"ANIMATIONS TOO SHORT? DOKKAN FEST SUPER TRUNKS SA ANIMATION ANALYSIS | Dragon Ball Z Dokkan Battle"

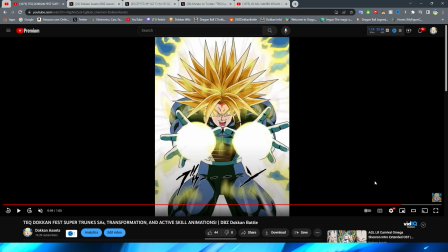(40:51)
Their head always looks a little bit too small for their body, but that is kind of how the super form works, because they're bulking up their body and obviously their head don't get bigger.
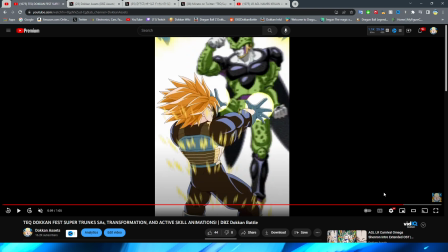(40:59)
Regardless, though, I really, really like the lighting effect that they have on this, right?
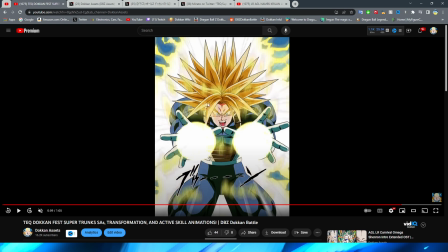(41:04)
This is pretty cool, with obviously the light sort of beginning to envelop Trunks as the blast grows bigger, right? I do kind of wish that they had, I know I'm a broken record here, ladies and gentlemen, maybe one more softer frame before they immediately went to the bright light.
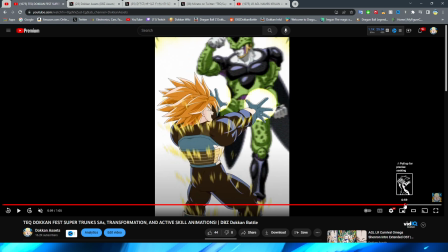(41:20)
Regardless, though, the impact frame there is cool. And the only thing I will say that is kind of weird about transitioning from that to that is that I feel like the implication of this shot here is almost like Trunks is launching it off, right? With especially the light beginning to glow and the blast, you know, like glowing.
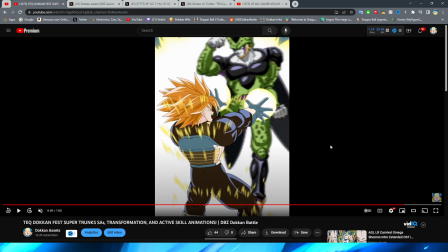(41:38)
But I guess to be fair, that's also just kind of me not perceiving it how the animators wanted me to perceive it, I suppose.
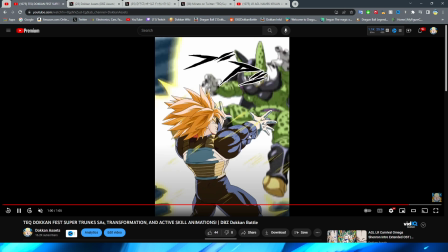(41:46)
Regardless, though, we now have the side shot of obviously Trunks charging the blasts, and then of course blast them off of Cell, which I think this particular shot looks pretty good.
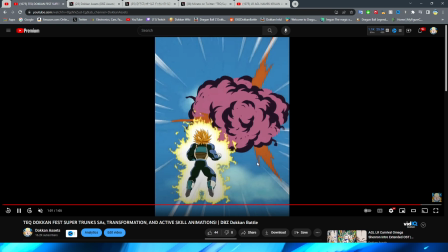(41:54)
And we have a very nice fade to white, with of course the blast then flying off.
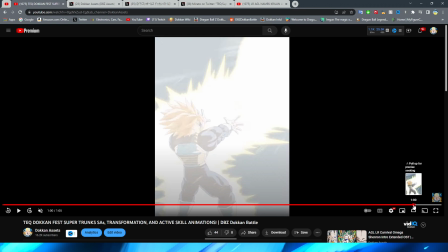(42:00)
I will say this ending feels not very impactful to me, right?
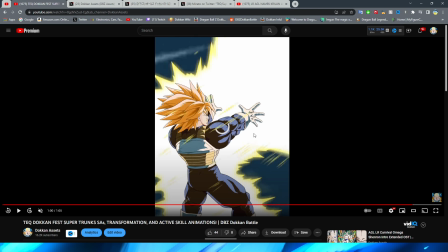(42:04)
You obviously have Trunks launch the blast and launch the enemy away, which I think, again, this shot is very nicely animated.
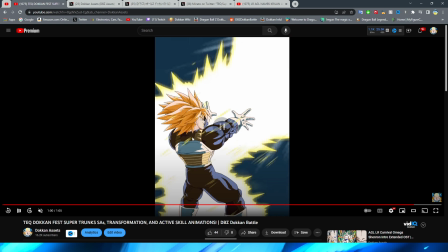(42:10)
The shading and the lighting on this shot is beautiful.
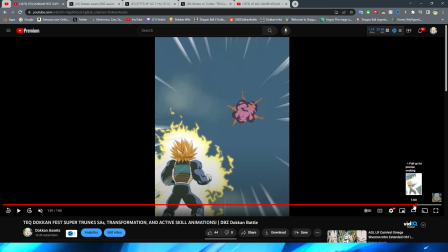(42:13)
But the fade to white, they kind of just cut out, like, everything that happens in between, I guess.
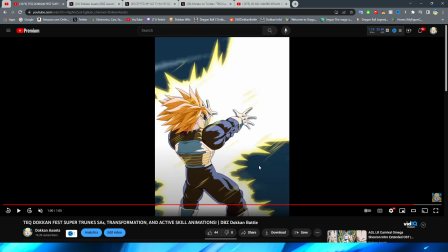(42:20)
Like, you know, maybe they could have had a shot of the enemy kind of flying away, right? Or Trunks with his arms out or something like that, still firing the blast a little bit.
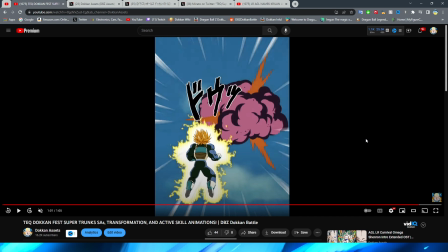(42:27)
And I'm all for the white fade in and the white fade out, because that looks so much better than cutting between scenes.
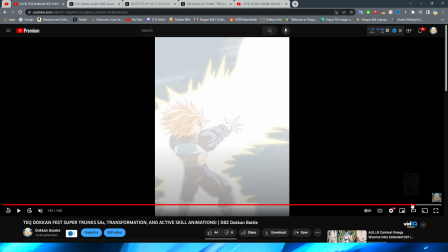(42:34)
And I would much rather have this transition right here than just cutting between one scene to another and having it feel a lot more jank.
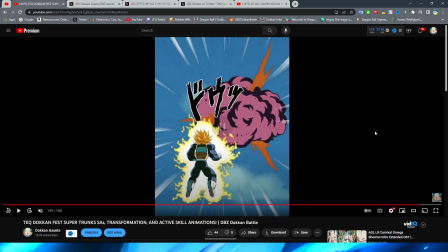(42:42)
So if they're going to do something like this, I'd much rather they do that. But I feel like there's just a lot missing there. It feels like it just goes by too quickly, for sure. This end shot doesn't look bad by any means. Trunks is animated nicely and the explosion is animated nicely, but the active skill is just so quick.
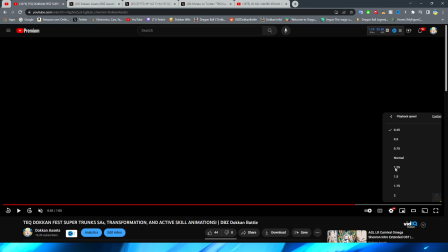(42:58)
Like, if we look at this in full-time speed, right? Let's go back here.
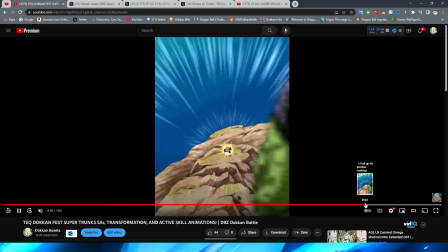(43:04)
If we go to the beginning, this is where it starts, right?
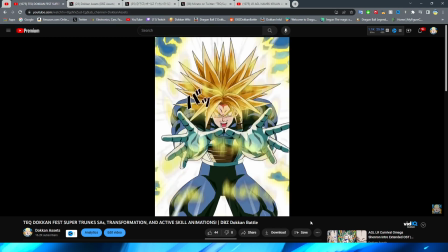(43:07)
Trunks pulls up, T-poses on my man, says, "I tell goodbye," and blasts him away.
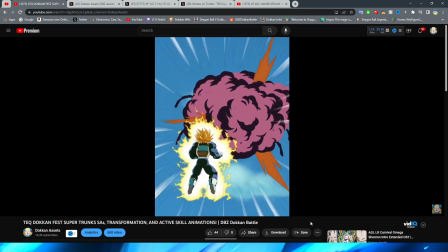(43:13)
And that's the end. It's just really, really short.
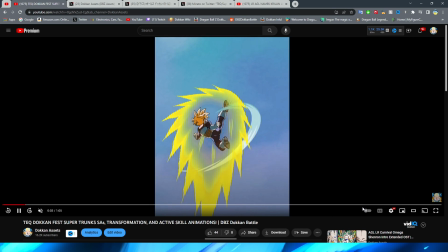(43:16)
And I mean, again, I feel like the animation isn't that long in terms of, like, the actual attack itself in the anime.
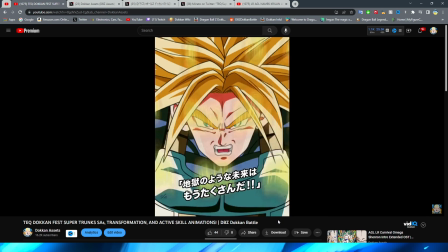(43:24)
But I don't know. It just feels really condensed for Dokkan.
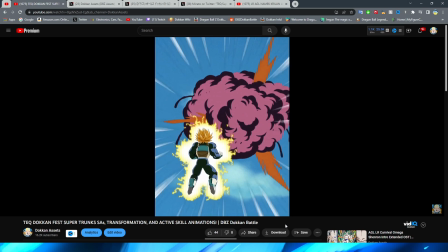(43:28)
And again, I kind of get the feeling that why a lot of the reasons why a lot of these animations feel very lickety-split, very quick-paced, right?
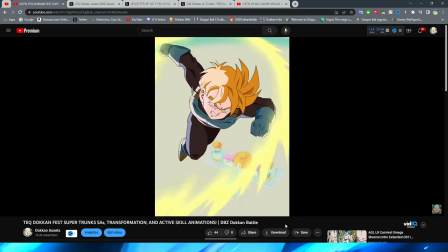(43:37)
Is probably because not only, again, I mean, in the anime, right, they're not that long, right, as, you know, the source material they're taking from.
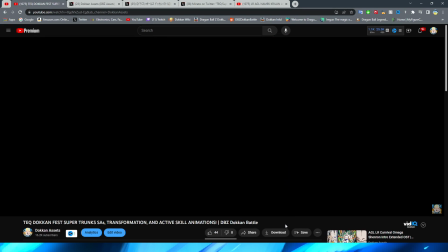(43:44)
But of course, again, you have to keep in mind when this unit is releasing,
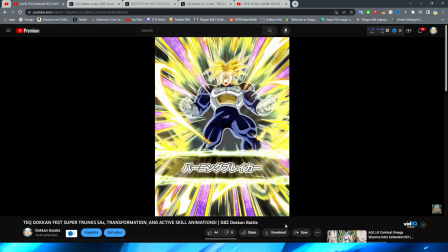(43:48)
because, you know, of course, they're releasing in between Tanabata and Worldwide, which are obviously two celebrations where the animations are absolutely insane.
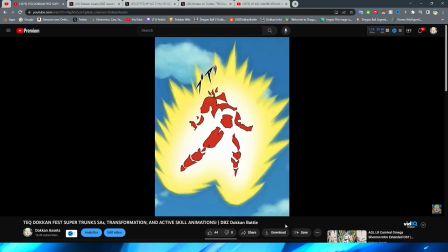(43:58)
I will say, I feel like, to kind of wrap up here and give my conclusive thoughts,
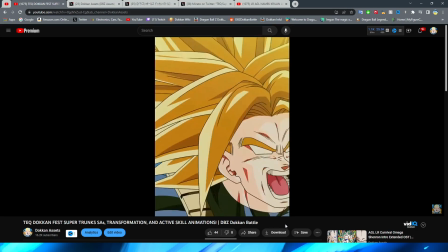(44:04)
I feel like I have been almost seeming a little bit negative throughout this video.
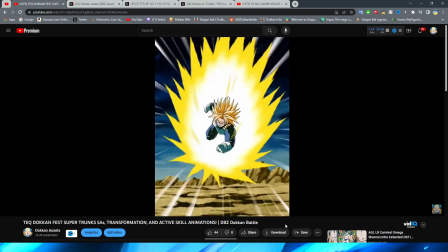(44:09)
Obviously, the whole point is to kind of nitpick these and really, like, dissect them, right, and give you my honest opinion, because I'm not gonna lie to you and, like, tell you I like something that I don't like.
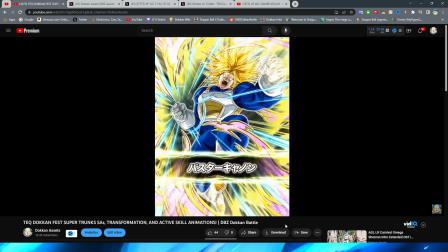(44:18)
I do think that after doing this video, this is
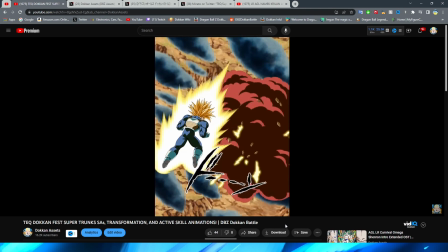(44:23)
a example of one of these essays that I actually like a lot better after
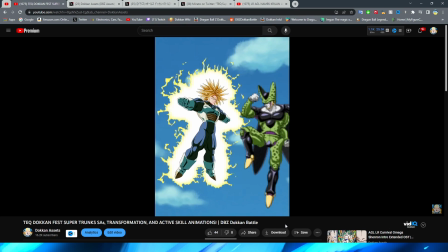(44:28)
doing the animation analysis rather than the first couple of watch throughs of the essay,
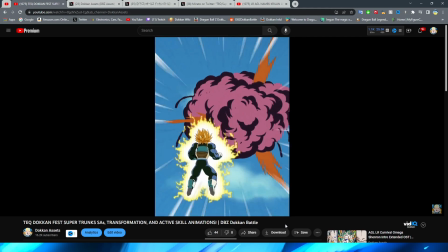(44:33)
right? Which is good because sometimes it's the opposite and I like the animation worse. So it's a good thing when I like an animation more after the video.
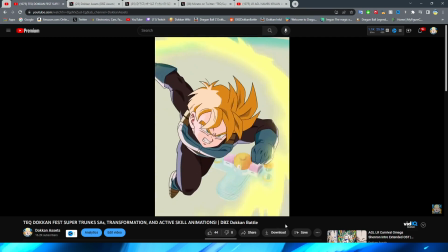(44:42)
My thing about this one is that it is certainly not the worst Dokkan animations that I have ever seen.
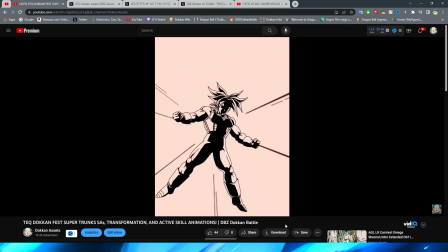(44:49)
Not by a long shot, certainly not the worst animations that we have seen this year either, right?
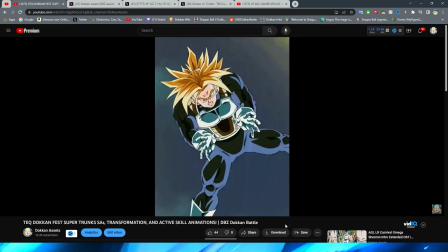(44:57)
Every time I think about that, I still think of AGL Kale.